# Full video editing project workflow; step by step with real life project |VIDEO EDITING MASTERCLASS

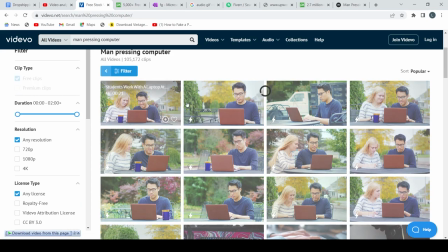45:26 So I'll just click by the side and remove the premium ones out of it.
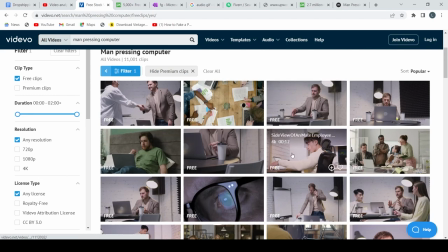45:31 So that I don't have to see the ones that are free. This man is pressing his computer. These are people pressing their computer. What I want to do, I will not click on anyone I like.
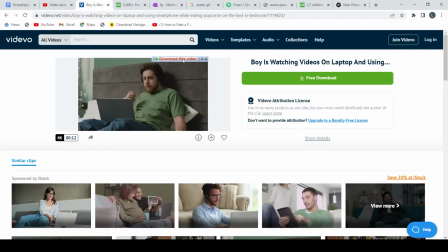45:42 If it's this one I like, I click on it. And because I have Internet Download Manager installed, I could just easily pick it out. If you are a video editor and you're not making use of Internet Download Manager, I wonder how you are working, how you are doing it. Other than me, from being fast, it helps me to just sift through video that I want.
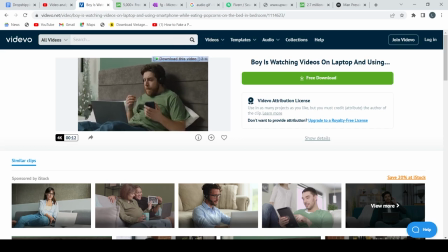46:01 Anyway, I have it online. Okay, I could just collect this one. I could use this one now to replace these people that are here.
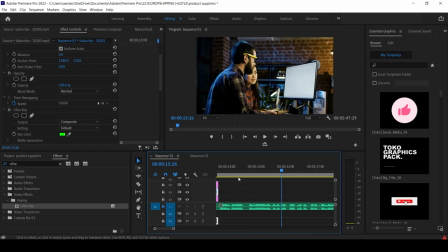46:10 In my opinion, I think it's even a better video. All right, so replace. Let's hear the weddings again.
In this video, we'll show you a list of the top 5 cheapest product wholesalers with free worldwide shipping.
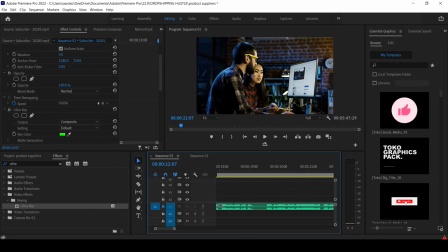46:23 Most of them. So this guy looks like he's eager to listen.
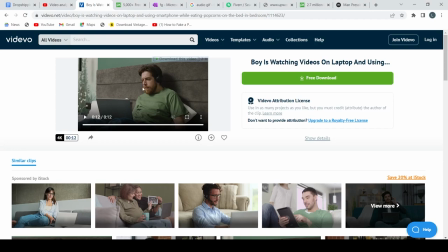46:31 So now I've envisaged that it is my viewers that are like this guy. All right, I want to show them a list of the top 5 people, wholesale distributors for dropshipping products and whatnot. Okay, so you continue. I hope you get the idea.
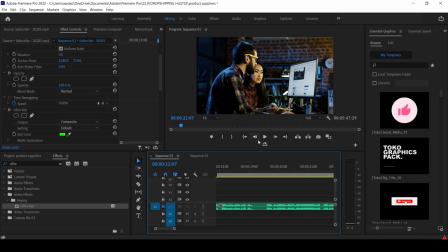46:50 That's how it is. So if I keep playing, all right, so this is our first transition. Our first transition was a zooming transition, and the reason is because I'm starting.
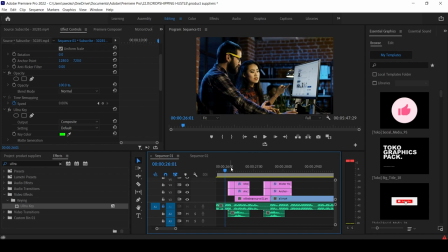47:07 It's a matter of preference. Anyway, whenever I'm starting something like this, I like to let them know that we are just getting started, we are entering. So for entrance purpose, I like to use the zooming transition.
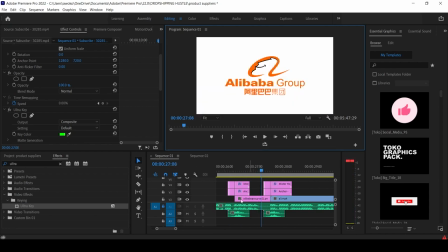47:20 So I just, now I want to transition from this video clip
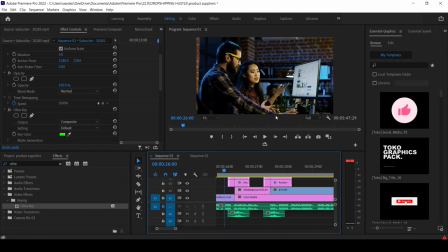47:30 of a girl and a guy washing computer to the first supplier, which is Alibaba Group.
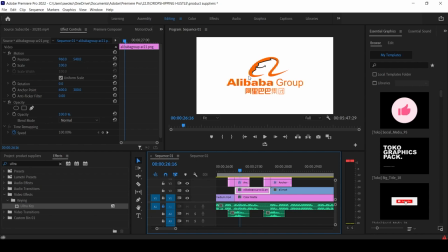47:39 I got Alibaba Group, this is their PNG logo, from Google, a simple Google search, and I downloaded it. I imported this back into my project file. Now, a transition usually between two clips to cut attention and to tell people that, oh, we are now switching.
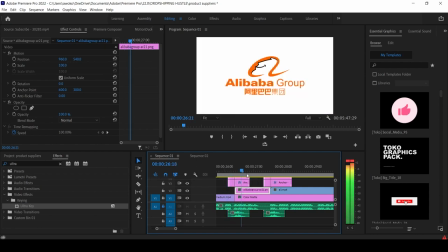47:59 Okay, so, but this transition is not a native transition to Premiere Pro.
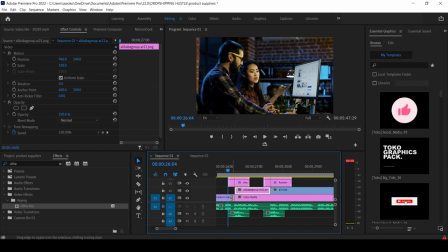48:07 It is unlike the ones I told you guys about. Normally, I could just come here, right click, and apply default transitions. Okay, that's how you apply transition in Premiere, or I just go to this video transition. All right,
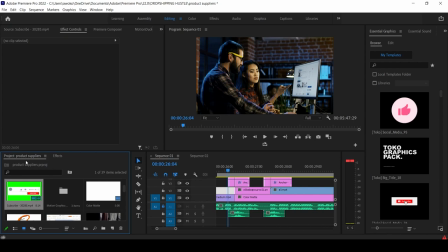dissolve and what have you. I could just drag and put it between the two clips.
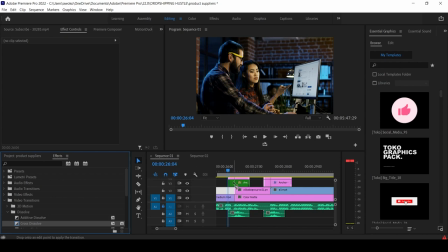48:42 All right, like drag it and put it here. But for the benefit of this video, what we'll be using for transition is the Premiere Composer. So I'll send you a link, it's in the video description. Make sure that you download and install Premiere Composer, because they have more engaging transitions.
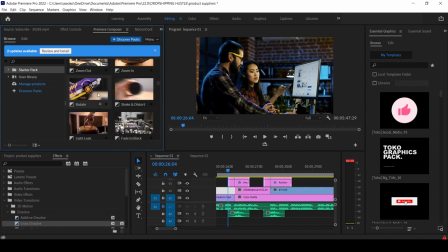49:01 This is the transition that we use, that I discussed earlier. It is the zoom in. Okay, you see I change from this to this. Zoom out, zoom in, zoom out.
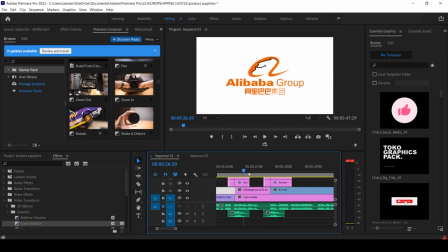49:18 All right, so we zoomed in here like this into Alibaba.
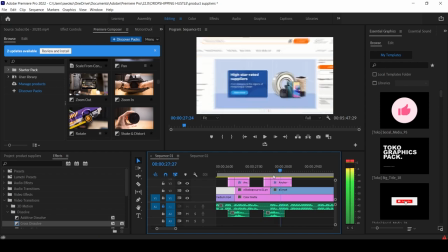49:22 Then I will now zoom out again from Alibaba into the platform, their website.
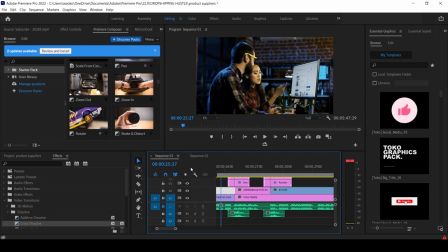49:29 So let us take a few plays so that we understand.